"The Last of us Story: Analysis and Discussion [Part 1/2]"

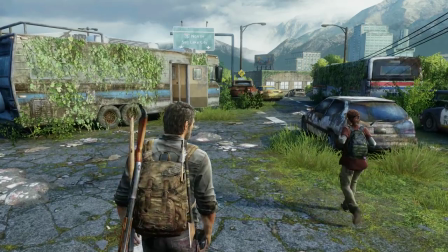[28:44]
It allows us a degree of freedom not normally allowed in the real world. Unfortunately however this freedom shouldn't always be limitless.
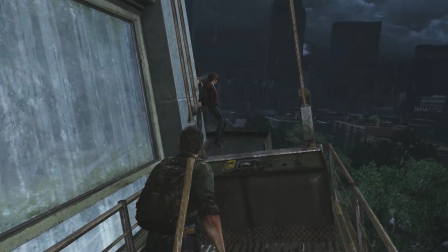[28:53]
Thus controlling these camera angles helps to force a certain perspective if you're trying to create a specific world.
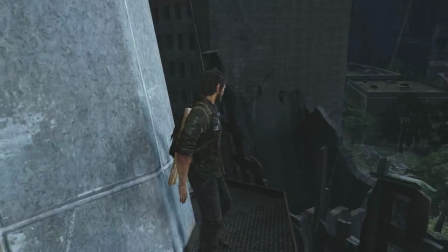[28:59]
By limiting control we are more effectively merged with the world that they want us to see.
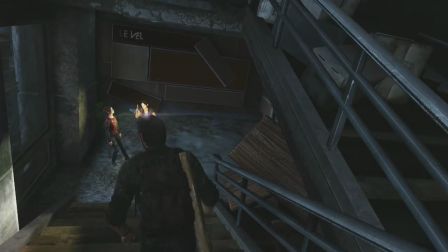[29:04]
It also helps in that it probably eliminates the technical distractions of invisible floors and and walls that I'm sure we've all seen in other games.
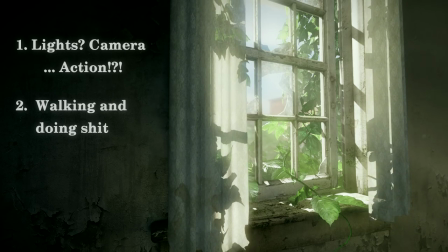[29:12]
Number 2. Walking and doing shit. As simple as the notion of walking and traversing the universe is, it's often a bit difficult.
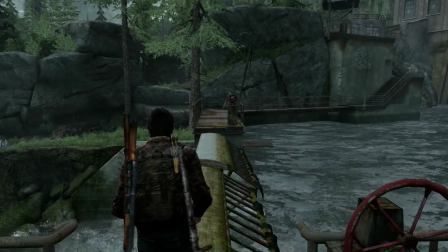[29:20]
Thus, our second mechanic is the player management on corners and cliffs.
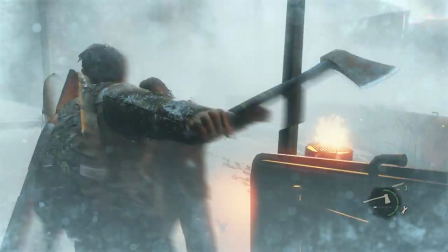[29:25]
In other third-person shooters, there were always those stairs or objects that you would get caught on and end up wasting time turning and looking like an idiot.
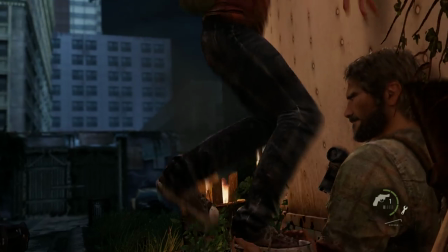[29:33]
This really wasn't a problem here. There were a few issues with ladders, but for the most part, you weren't constantly distracted trying to fix design flaws.
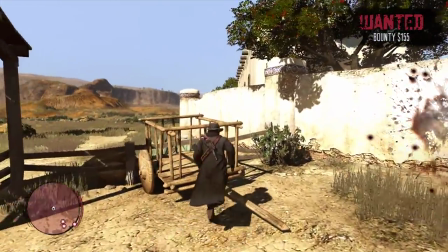[29:41]
Don't get me wrong, I thought Red Dead was by far the best game on the Xbox 360, but seriously, those fucking corners were annoying as all hell.
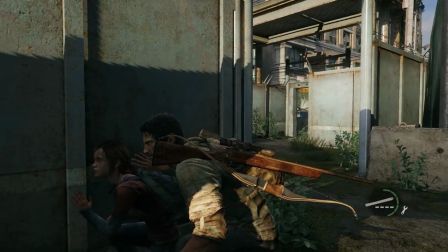[29:49]
The other thing that I really enjoyed was the specific interactions with Ellie. If you both get close, Joel begins to protect her, almost like you would in real life.
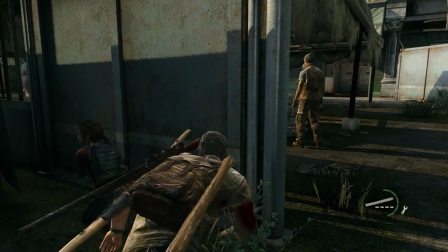[29:58]
It's that attention to detail that really helps when you're exploring the world.
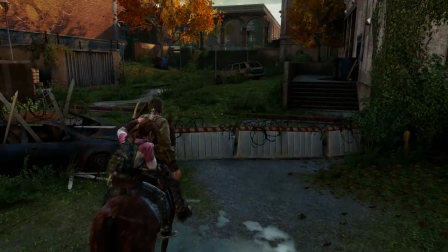[30:04]
If you were anything like me, then you probably spent most of the game in crouch mode, and thus enjoyed the variety of horses and environments.
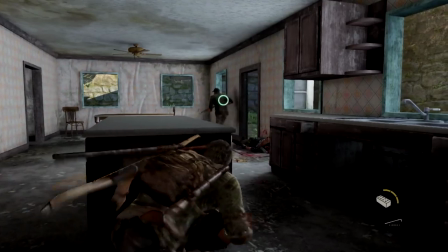[30:12]
Surely some of the mechanics could use some work, but I'm glad that I could walk through shit, even if the AI couldn't.
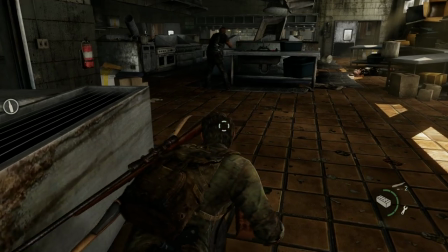[30:21]
Number three, combat. So this is probably obvious, but there are a number of mechanics about the combat that are innovative.
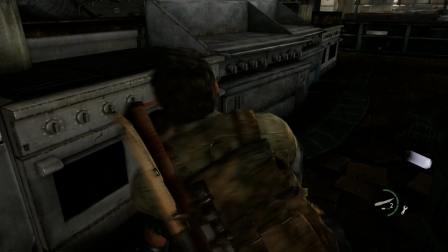[30:28]
Beyond the stealth mechanics and the inherent brutality, one of the things that stands out is what I'll term the filmization of combat.
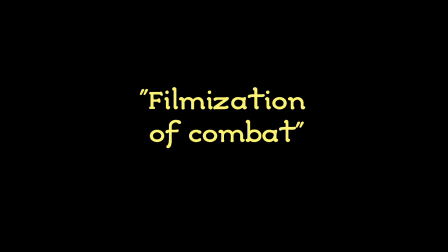[30:36]
So for those of you that know the technical definition of film,
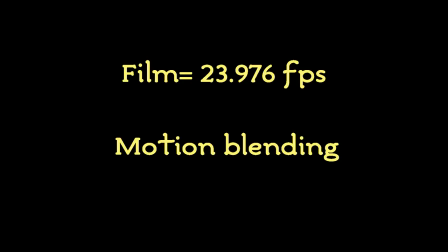[30:39]
you'll remember that film is basically a specific frame rate and emotion blending process that's done to a sequence of images.
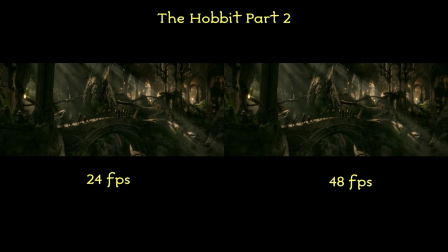[30:47]
When we watch a movie, for instance, it's projected at a fairly low frame rate.
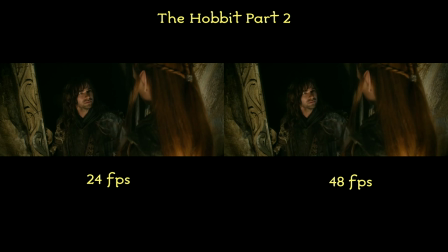[30:52]
Our brain, however, fills in the details and we interpret the information differently than we would have otherwise.
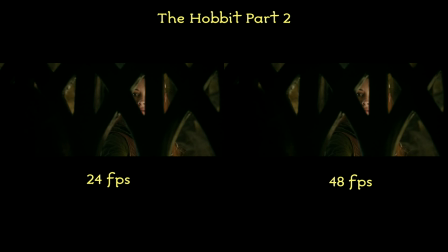[30:58]
When something hasn't been filmized it often looks fake and doesn't have that same movie feel that we're used to seeing.
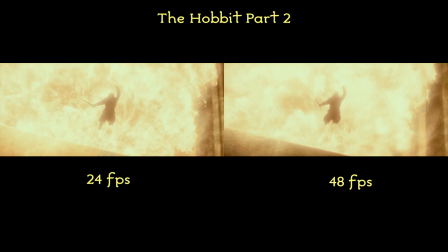[31:05]
Decades ago people basically figured out that the human brain still fills in the details and absorbs the information, albeit a little differently. So this game uses the same underlying sleight of hand in its creation of combat.
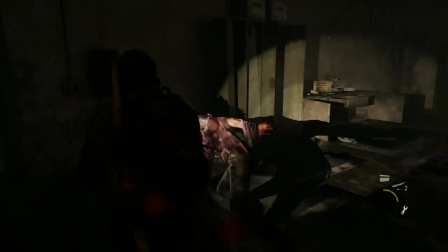[31:19]
What they did on a technical level is to use frame skips to transition in and out of combat situations.
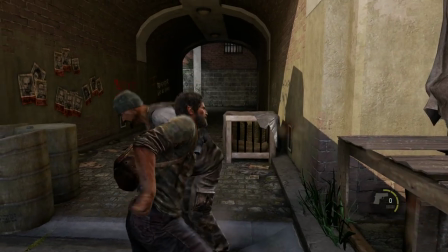[31:26]
I think this guy explains it best. Every hit reaction that an NPC plays, they are not necessarily in the correct pose. When you strike them the next time, we just pop them with a zero frame animation change, which is usually kind of a no-no, you know what I mean? Normally you want characters to blend smoothly and realistically into animations. But what we found is that you can cover that pop up with a heavy impact.
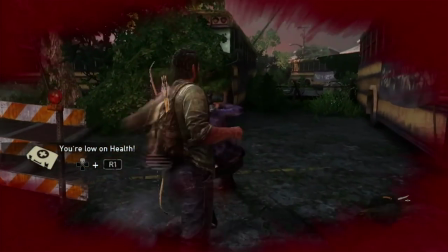[31:53]
They can go from almost any pose into the pose that the impact starts from and your eye just covers up the transition for you.
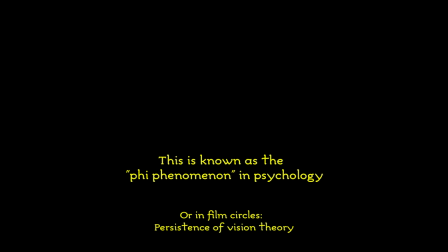[32:00]
This is basically an innovative step because it combines what we've seen before in film, but yet it feels new.
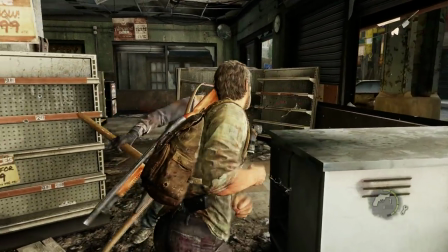[32:08]
On a deeper level, it makes the hits feel much more impactful because it's followed with weightiness.
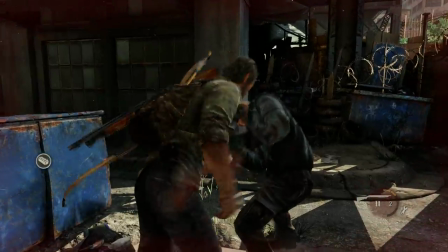[32:13]
It doesn't feel like a brawler per se, despite the fact that it is basically punching.
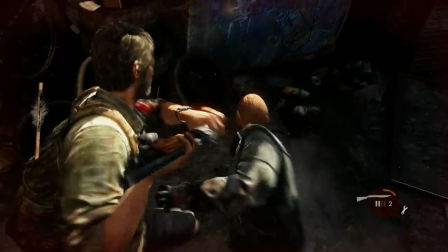[32:18]
As it's given a compressed look, the brain is pleasantly tricked into projecting itself into the scene,
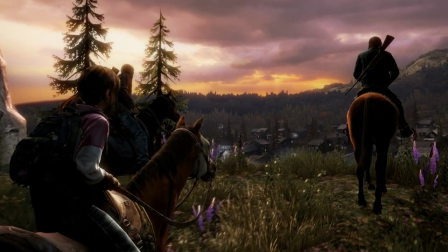[32:25]
almost exactly what filmization does for movies.
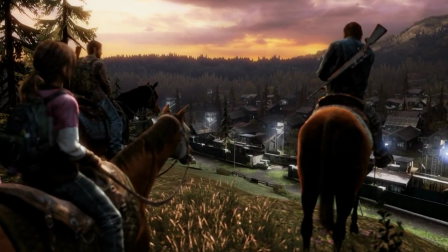[32:31]
In summation, this is a world without distractions. It's easy to just play.
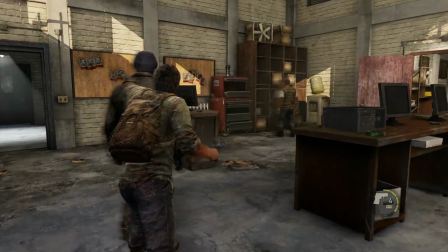[32:36]
You often forget that you're playing a video game because you're not dealing with mundane problems of a video game.
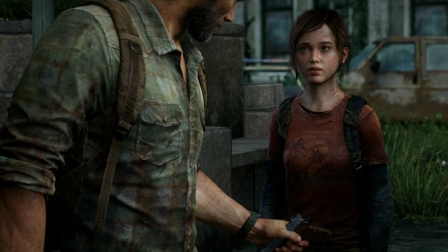[32:42]
It helps to focus on the real problems at hand, like surviving and trying to protect this girl.